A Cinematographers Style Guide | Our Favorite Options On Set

Like it still looks right, but something about it feels more intense and more cinematic, I think. Yeah, absolutely. I would agree with that. Like, I love the orbits, and especially like you said, when there's some like counteractive movement, creating that contrast. It's very visually interesting. I would say, now that I heard you give your answer, I kind of realized that mine's pretty obvious to me, and I think it is a very common movement, but it would be like the dolly or truck in or out shot. And to me, in my head, at the beginning of a story or beginning of a video, I tend to like gravitate towards this, because I feel like, again, it goes back to like what I said about the 35 millimeter lens. My objective is typically like, how do I get somebody to feel like they are the camera? And when you're dollying in towards a static subject,
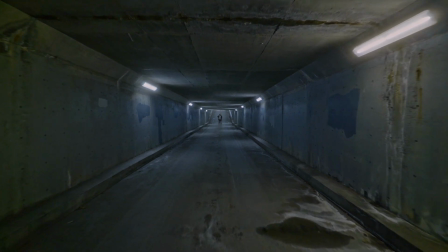8:45 or it could be a moving subject, I just feel like it's a good way to really pull you into the story, and you feel like you're focusing in,
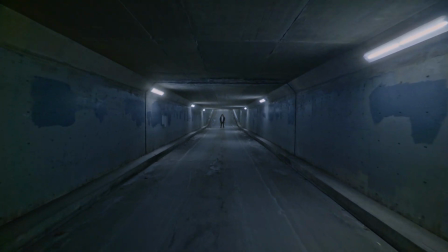8:51 you're following this story along. And same with the opposite at the end, when the camera tends to pull away.
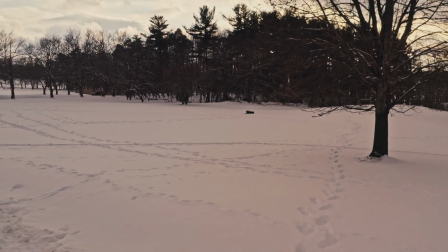8:57 I feel like it's a really nice way to reveal things around the subject and sort of come to terms with the film or the video.
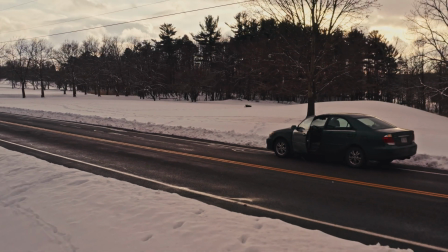9:05 Yeah, and I think kind of touched on this, but with putting the viewer in the space of the video, I feel like it's a sort of subconscious thing where, like, if the video is an experience, you start by walking into it, and it's like kind of simulates that perspective change where if you're walking towards whatever you're supposed to be looking
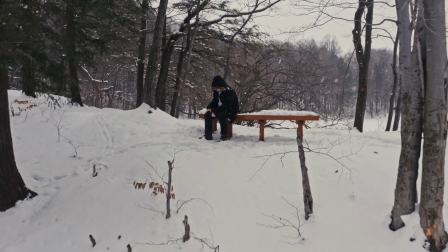9:25 at, you're getting closer, and it's the same kind of movement as the camera. And then same thing with when the video is coming to a close, you're like, oh, it's going away.
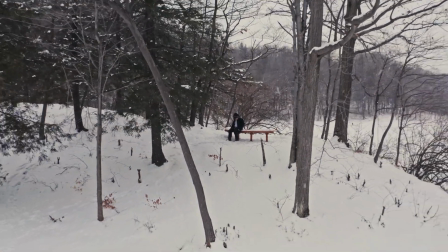9:31 I guess it's over now. Like, it's kind of I think it just relates to like how our everyday perspective translates to video.
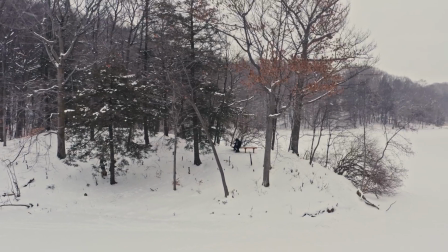9:39 Yeah, for sure. I just also really like the excitement it can build, like in the beginning of a video. I feel like you almost feel like you're running into the film and you can't look away. Right. So there's a couple different ways to do a trucking in shot or dolly in shot. The quick and easy way is we'll set our camera up on a gimbal and walk obviously straight towards their subject. And then the longer form way, the more commonly seen way, I guess, would be like on a dolly, using a dolly track or a slider, depending on how much movement you're going to need. Typically with this sort of camera movement, I found it works best when you have a lot of it, and you use a wider focal length, because it creates a lot of drama as you're getting closer to your subject. The background starts to fall off, the background stays further away, and your subject gets closer, creating that sort of distortion.
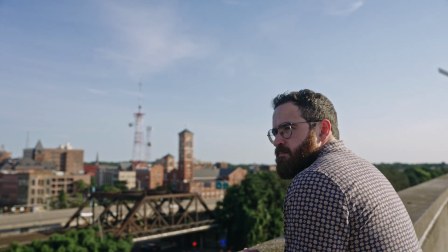10:26 To achieve my favorite camera movements in an orbit or putting the camera in opposite motion to the subject,
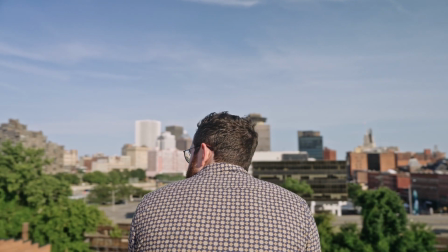10:33 again, I think using a gimbal is probably how we most often do that,
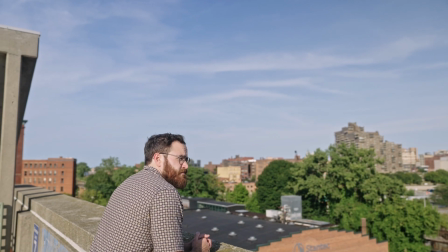10:38 because you're able to carefully control the amount and the rate of the pan that the camera is doing. Aside from that, I think I've been able to get similar shots handheld, especially with the opposite movement kind of thing. If you're just holding the camera and sort of leaning back and someone's coming towards you, if you push forward and pan at the same time, that can achieve that look. With an orbit, it's a little bit more tough to do it handheld, because usually that involves walking and focusing on exactly where the camera's pointed. So I would say a gimbal is definitely my preferred tool to achieve that kind of shot. So now we're going to talk about our favorite lighting patterns.
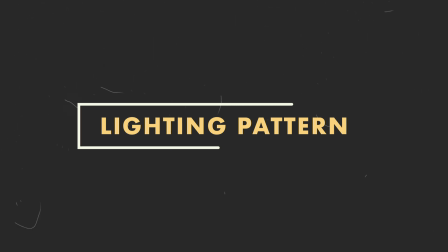11:18 For me, it's pretty straightforward. I feel like you can't go wrong with 3-point lighting, but more specifically for a static subject, like for an interview, for example, I'm a really big fan of, I think, what we do most often for interviews, which is get a soft key light and form a Rembrandt lighting shape on the subject's face,
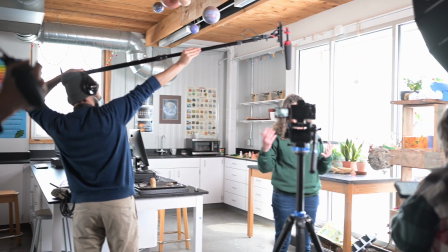11:38 but specifically have the camera opposite the light so that you get a nice fall off on the side-facing camera,
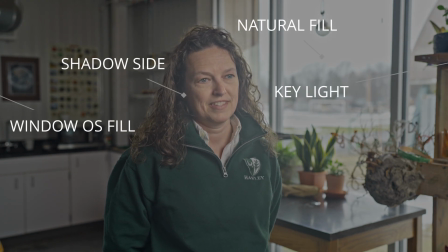11:44 and so you can see the subject's illuminated face on the opposite side and then see the shadows on the front-facing side.
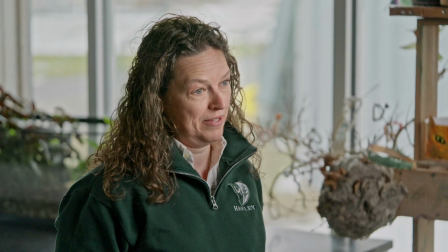11:52 Obviously, there's other lights you can add to this kind of setup to improve it.
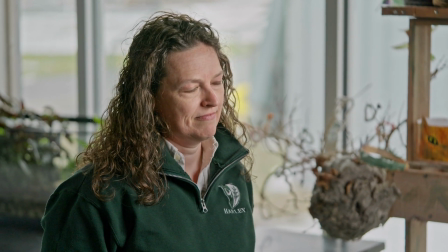11:55 Depending on your scenario, if you're in a really dark area, it might be nice to get a front-facing fill, or also get a hair light.
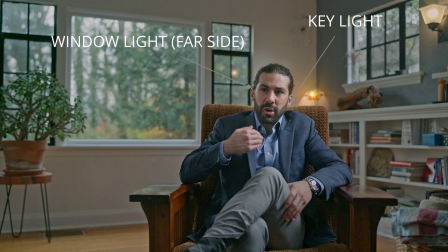12:03 But for me, I guess the first thing I notice when I'm looking at an interview setup is how light falls on the subject's face.